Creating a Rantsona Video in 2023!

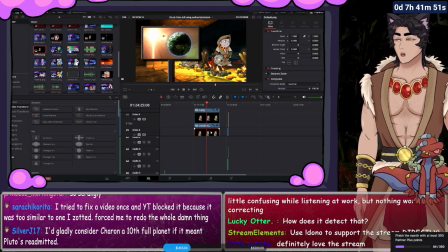(12:19)
And the reason we're going to put them here isn't because this is where they're supposed to be, but it's because we want our characters to match up basically 1-to-1. So 1, 3, 5, 6...
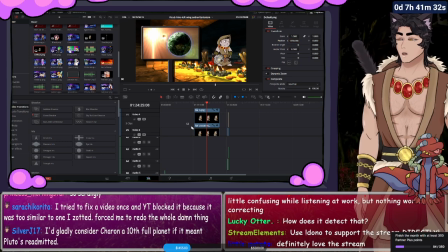(12:38)
we want them to be in the exact same location. So when we zoom them, when we get them to the size they need to be, we want them here. Now we're going to cut off the bottom of our character's feet, because by cutting off the bottom of our character's feet, it makes it look like they're standing in the environment.
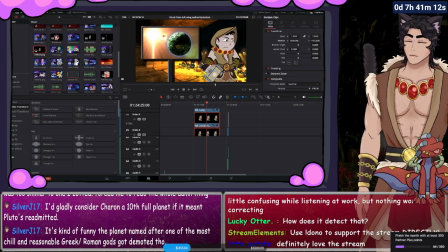(12:57)
What your eyes don't see, they will basically fill in the gaps on. Now we have a problem, though. Our character's not facing the right way. Now we've got two ways we can handle this. We can either take our character and flip them around, or we can just slide them to the other side of the screen.
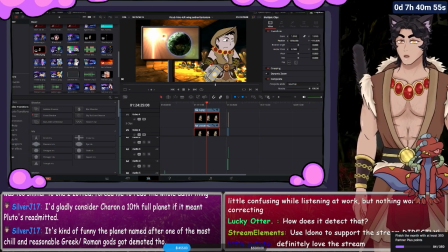(13:14)
Now, watching my videos now, I sit on the right-hand side of the screen. I have my character on the left-hand side of the screen. I have my stuff I'm looking at on my left-hand side of the screen. But I think we're just going to take the easy way out, and we're just going to position him this way.
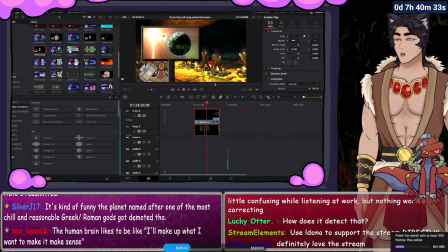(13:35)
And then we're going to position the television and its innards this way. Now, we also might want to zoom in on these a little bit, and they've gotten kind of funky because I've done this.
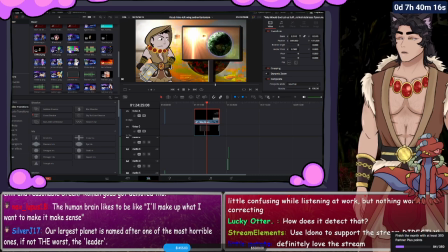(13:52)
So we're going to make this sit a little better. When you grab screen elements that are not the same size, they can tend to get a little wonky.
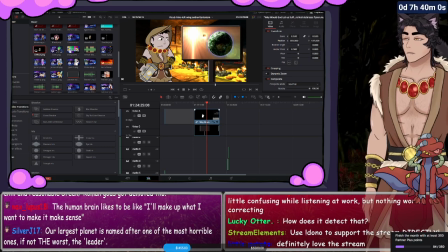(14:09)
There we go. Now we've got our look. We've got what we're wanting. So we're going to have our character here. So now we've got looking at the video, and then when the video is not being,
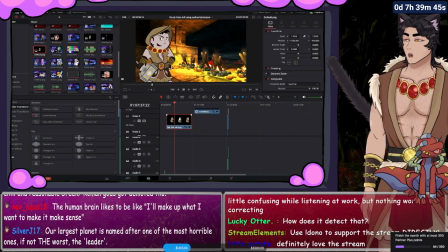(14:24)
when the video is being talked about versus when the video is there. We're missing another thing, though. Another weird thing that we probably want.
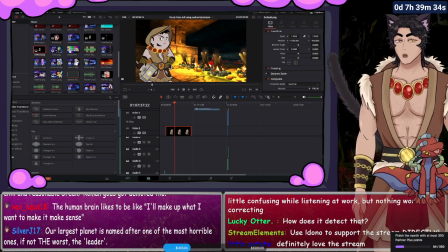(14:34)
So there's a thing that I used to do on my characters all the time that I'm torn on whether I want to do on this video,
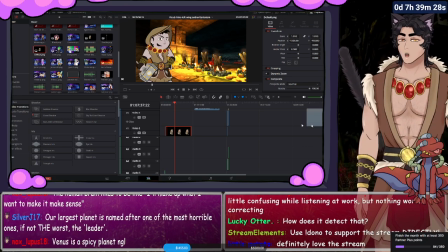(14:42)
and it's making my characters blink. And it's a very, very simple thing to do. All you do is you just have a frame where the eyes are closed.
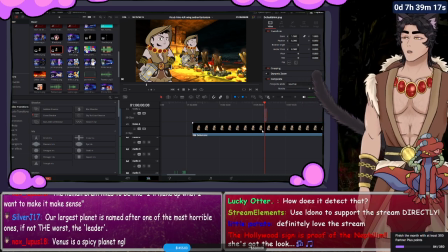(14:51)
That's all it has to be. And to make it look like that character is blinking, we copy all of our variables from here. So we're going to copy the zoom. The zoom is 1.9.1.
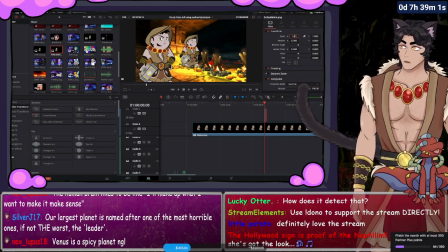(15:10)
1.9.1.
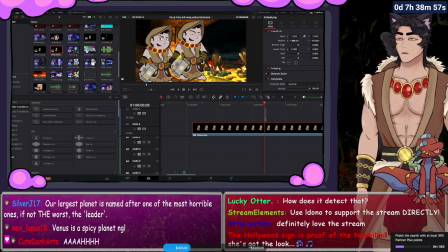(15:14)
And then position is 1326. 1326. And then 93.
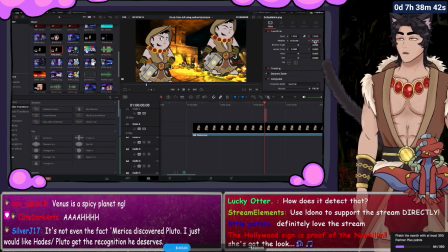(15:29)
But we've created a problem. It's actually supposed to be negative 93 and negative 1326.
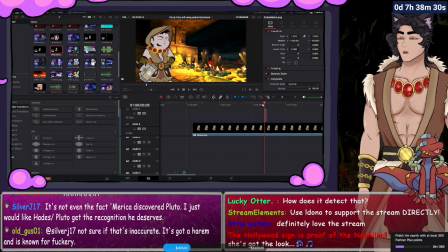(15:40)
And now, when my character is blinking, we get the idea that a character is blinking. It's very, very small, and it's very rudimentary.
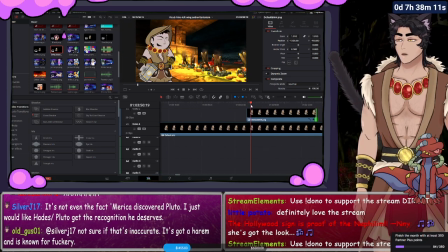(15:57)
But how do we make it not seem weird? Well, human beings, we do not blink at regular intervals. We have moments of eye flutter. We have moments where things do not exactly process right.
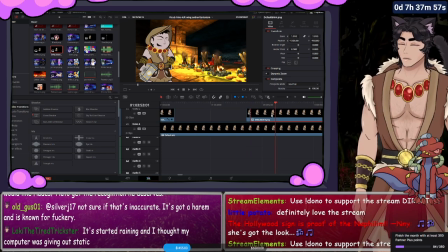(16:12)
We hold our eyes closed for longer periods of time. So how do we make that work? How do we make that function for a character? Well, all we're going to do is we're going to cut off little intervals.